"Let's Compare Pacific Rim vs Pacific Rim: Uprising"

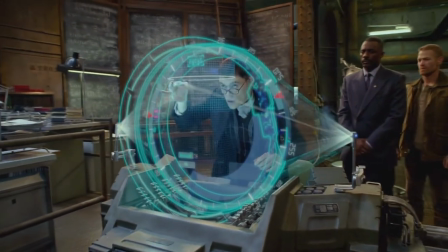(12:23) Here's our universe, and here is theirs.
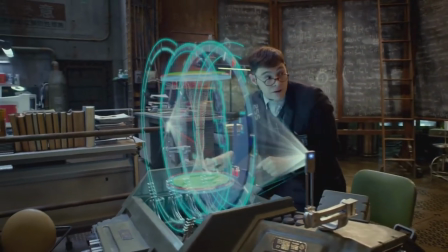(12:29) And this is what we call the throat, the passage between the breach and us. We know that it's atomic in nature.
In the sequel, there's a lot more of that. Again, contrast.
So it's gone.
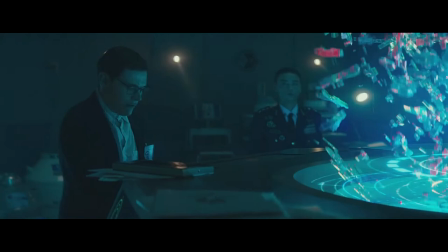(12:39) Gone is relative in the digital realm. By running a modified fractal algorithm, I might be able to reconstruct a few megabytes.
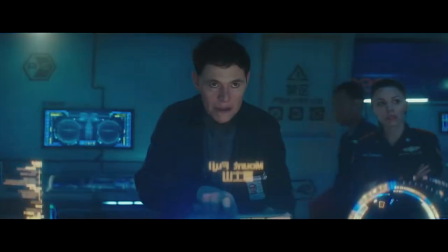(12:47) Mount Fuji is active. A geological pressure point. Based on the blood to mass ratio of the kaiju, the reaction would cause a cascade event.
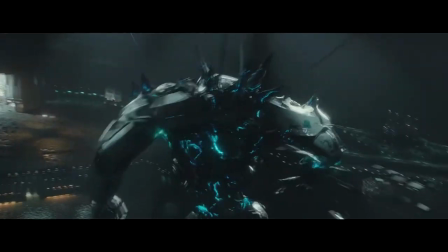(12:54)
And it begins to edge into that flat-out ridiculous zone.
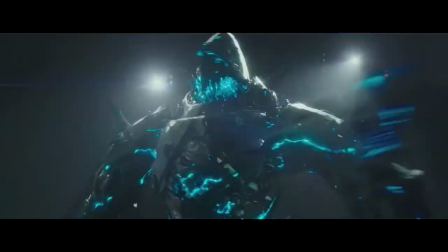(12:58)
Once more, being ridiculous in itself doesn't make the movie bad. but it does have a dramatically different feeling from the first film.
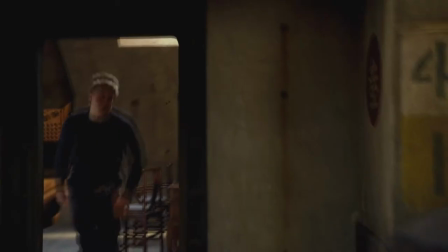(13:06)
The dialogue also feels a lot more quippy. There's a way to have funny lines that build characterization.
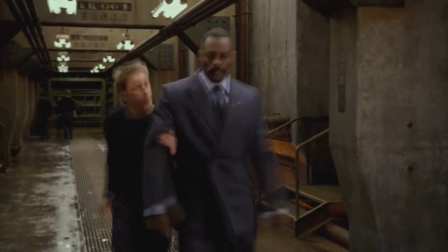(13:13) Talk about this for one second!
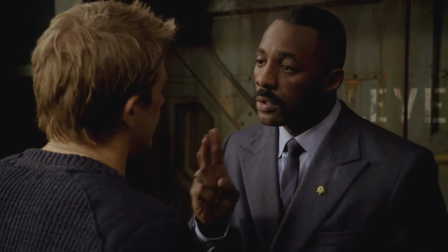(13:18) One, don't you ever touch me again. Two, don't you ever touch me again.
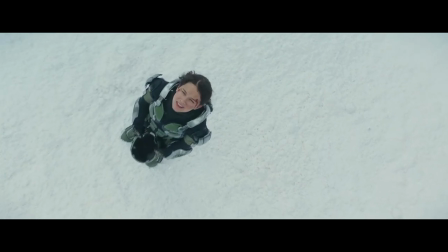(13:24)
Here, the huge in-place of characterization.
Never seen snow before.
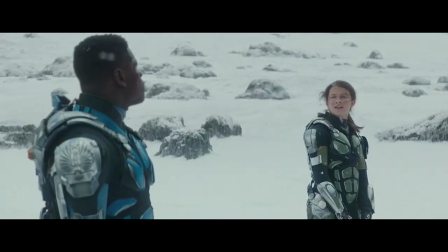(13:29) So all the things to notice right now, you're noticing snow? big dead kaiju is right there.
A particularly big sticking point, the optimism is gone.
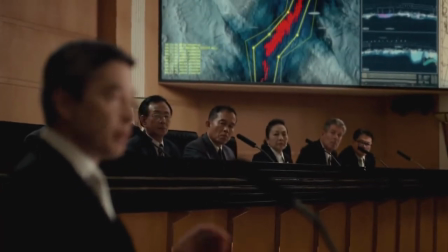(13:40)
Del Toro had a vision where humanity, and I quote, set aside old rivalries for the greater good.
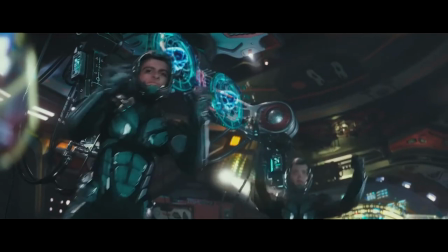(13:46)
Instead, here we have irreverent cynicism that just feels crass and abrasive.
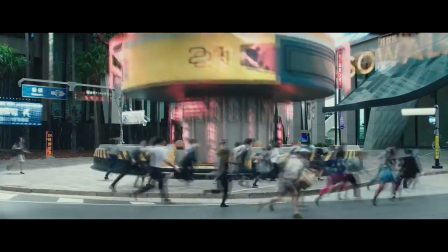(13:51)
Here we see kaiju crushing people, we see the death. In the first movie,
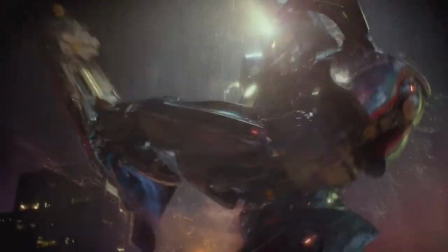(13:56)
the Jaegers made selective use of items in the world to fight with items that had no people around and uprising they are literally pulling down buildings to use
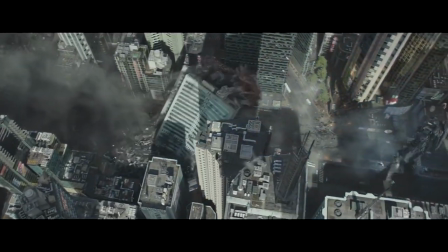(14:05)
as weapons and causing wonton destruction roger that chips everyone in the city is
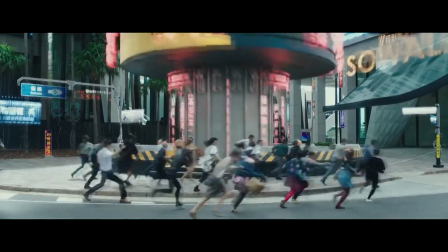(14:10)
secured in underground shelters but most of all
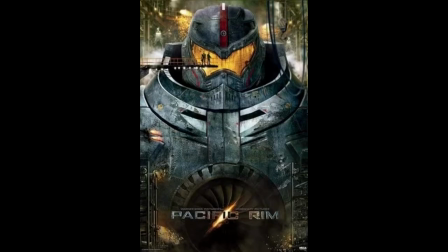(14:15)
the sincerity is gone the first movie feels like del toro saying i see something beautiful in the giant robot versus kaiju sub-genre and i want to share that with the world.
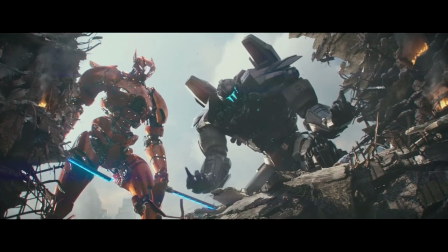(14:25)
The second movie feels like, hey, aren't giant robot movies dumb? Isn't this movie dumb?
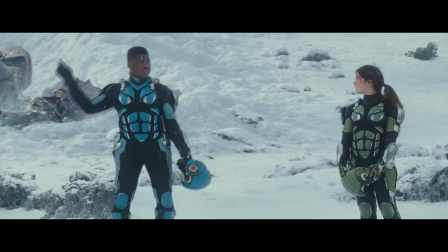(14:32)
We're going to talk about how dumb it was for Pentecost to give an inspiring speech in the first movie.
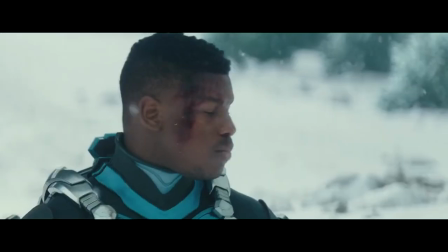(14:42)
And no, it wasn't dumb, because Pacific Rim built up to that moment.
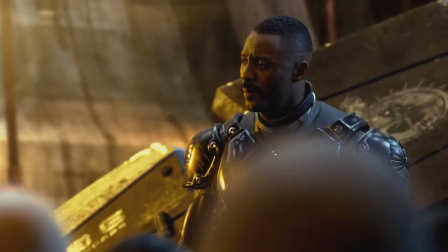(14:51)
Sure, it's a trope we've seen in movies before, but they put in the emotional legwork so that this meant something.
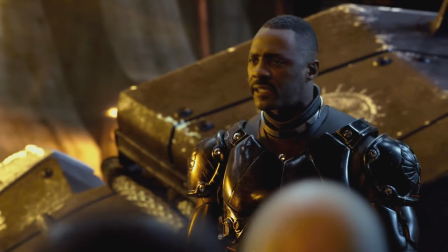(14:58)
It galvanizes the audience as we go into the finale.
Today we face the monsters that are at our door and bring the fight to them.
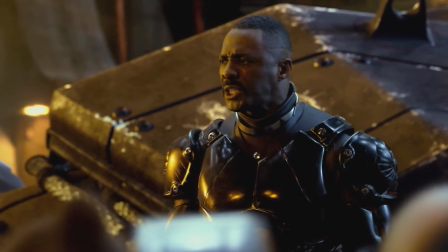(15:08) Today we are canceling the apocalypse!
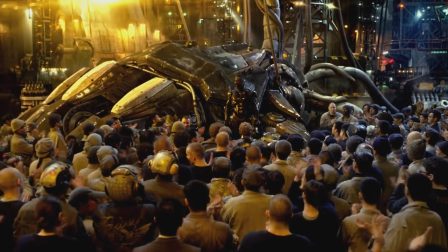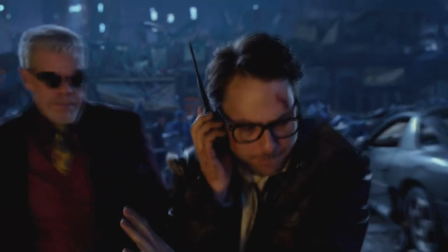(15:18)
Pacific Rim may not be a Criterion Collection candidate, but that doesn't mean it wasn't crafted with great care.
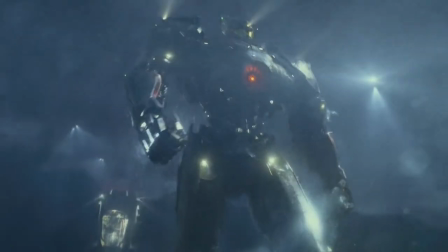(15:25)
It deserves to be remembered better than a dumb, stupid movie by audiences and critics.
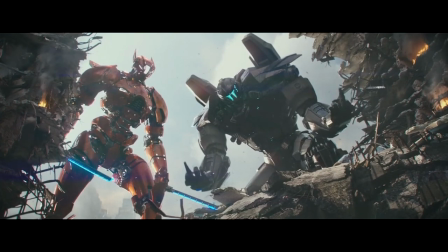(15:31)
And it deserves to be treated better than as a dumb, stupid movie by its sequel. Because it takes an entire team of very smart and passionate people,
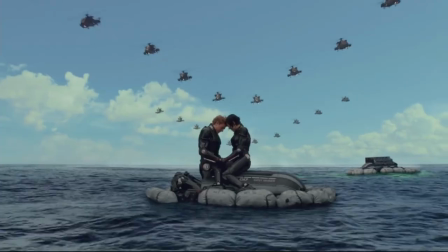(15:39)
under very smart and passionate leadership to make something as good as Pacific Rim. That concludes this video. Thank you for tuning in today. If you have any other movies you'd like me to discuss, feel free to let me know in the comments below. And if you want more of me, you can follow me on Twitter or Letterboxd for more updates. Until next time, I'm Daniel Goldhorn and thanks for watching.